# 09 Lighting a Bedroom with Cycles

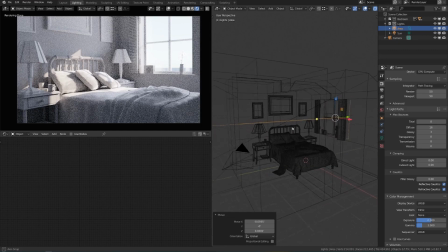7:54 So what I'll do is I'll turn these lamps on, which might be kind of ridiculous given that it's a daylight scene, but we can see how much of a difference that actually makes so let's hit shift a and add a point light
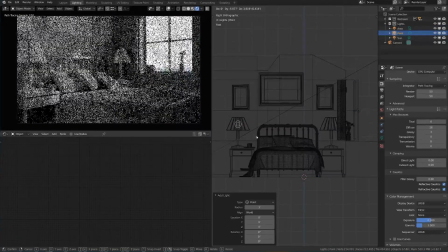8:06 here and place this inside the lamp because
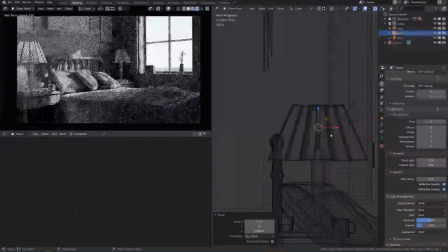8:13 the lampshades are using translucency which is the topic we'll talk about in the fundamentals of shading if you're not familiar with it they'll actually
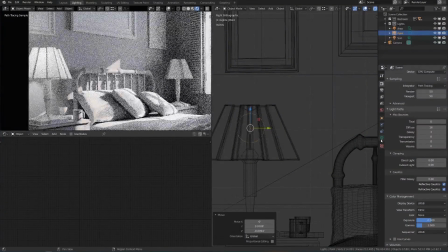8:20 work like real lampshades and let some of the light through so let's go to our light properties here and change the size down to more of a light bulb
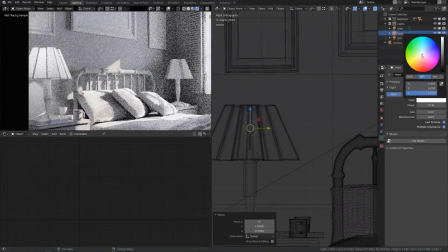8:27 size let's set the color to be pretty warm and the power to be about seven maybe
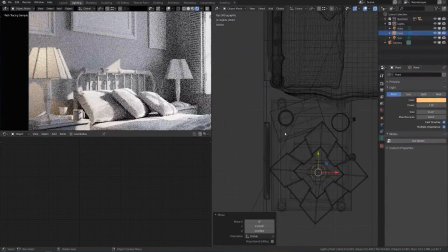8:39 a little bit warmer than that and that's a pretty believable believable value there again
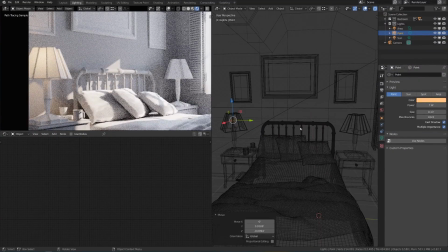8:47 remember the watts isn't the amount of electrical watts needed to power it on but the amount of energy that's coming out as light now
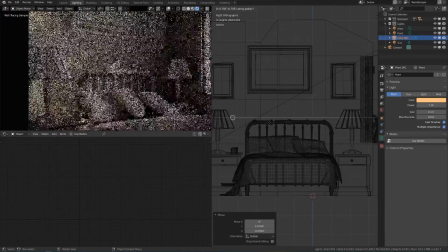8:54 let's hit alt D create a linked duplicate so instead of shift D this will
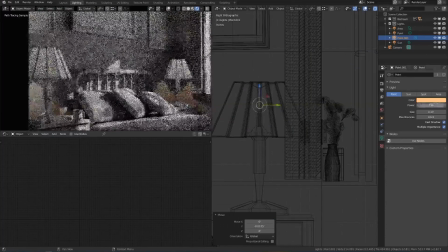9:00 create one where the properties are linked so that if we change the value of one it'll change it for the other one as well and
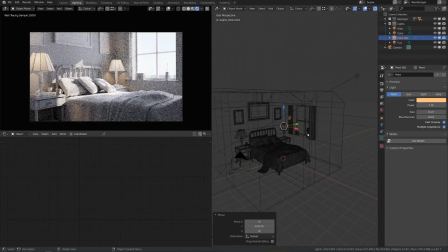9:08 now that we have more than one type of light in the scene it really does matter the difference between the lights the sun is just not bright enough compared to the lamps now perhaps this is a pretty cloudy day in which in case we'd want to soften this light a little bit and then that would make sense if we set this
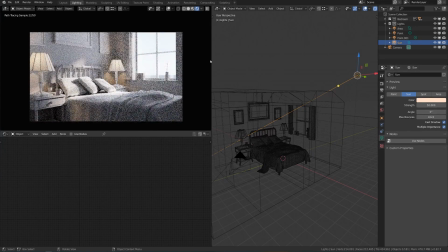9:23 to say like five or ten then this could be pretty believable but let's try to increase this and make it a little more fairly sunny day. I'll hit backspacing, go back to the default, which is 0.526.
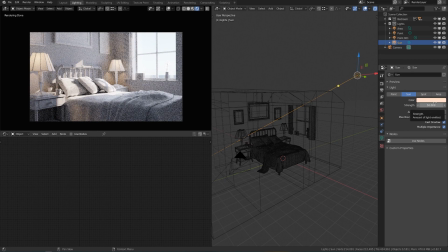9:38 And we're going to increase the strength to something much, much higher, like we talked about before, which is 750. So the range for the sun is massive. It goes anywhere from 1,100 all the way down to 250 or so, just depending on the type of day,
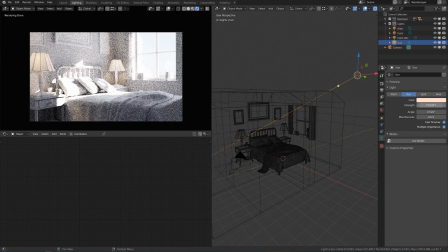9:55 the cloud conditions all of that stuff so there's just so many factors that go into it but for something like this where it's not quite noon maybe even say 600 the lower it is in the sky the more atmosphere it has to pass through and the less bright it will be but it's still going to be way way brighter in comparison to our lamps
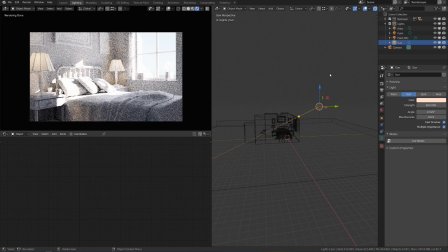10:14 so this is going to have a couple effects first it's going to bounce a lot more light around the room obviously the areas where it hits is going to be overexposed but we're not going to need that area light trick so we could turn that off
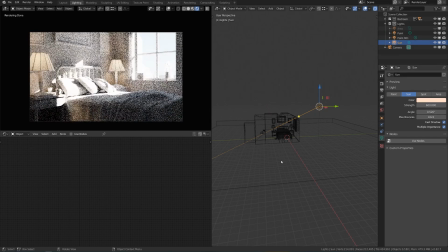10:28 and also uncheck it from the rendered view and so our bounce lighting from the sun is going to be much more natural now we could also set this to a realistic color by setting a kelvin value so let's set the initial
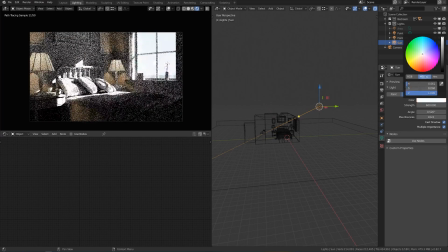10:40 color to white i just switch to hsv here and set the saturation to zero and then let's click use nodes and then for the color we can attach a black body converter
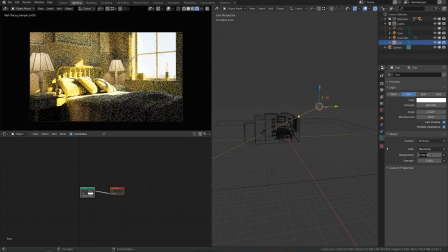10:54 and a value for the sun is about 5250 so you can look up kelvin values for all different types of lights online and the sun is
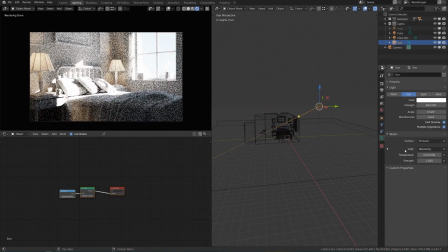11:04 generally around 5000 ish it'll get a lot lower during sunset of course but during the day it's around there we could also use kelvin values for our
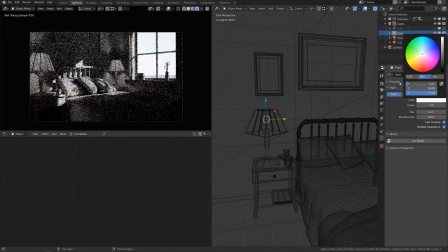11:12 lights as well. So we can set this to be completely white as well. Use nodes and attach a black body converter.
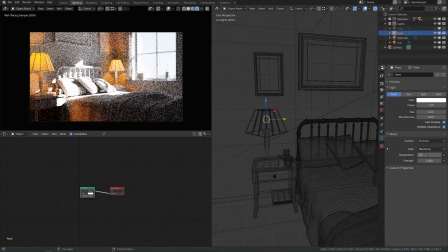11:21 And for a lamp like this, typically it's going to be about 2700. That's going to give us a really nice natural looking light.
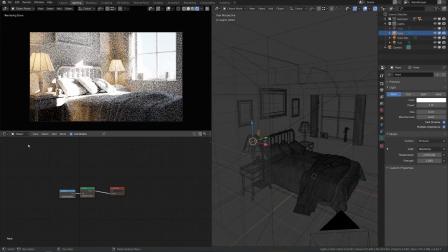11:28 Now the next step is to change the sky values as well. So we can switch from our shader editor from object, go to world. That's going to look at our world and a value for this that I found just by trial and error and comparing this with real-world values is going to be about 200.
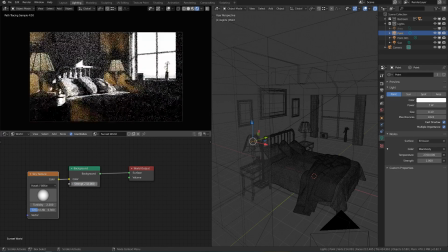11:46 So again, that's not something that you could immediately just know off the top of your head.
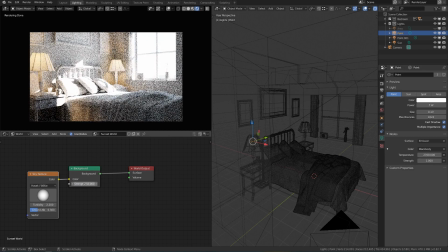11:50 I had to do a lot of testing in order to find that and match it up, which again is why I introduced the extra lights add-on, which does all this stuff for you.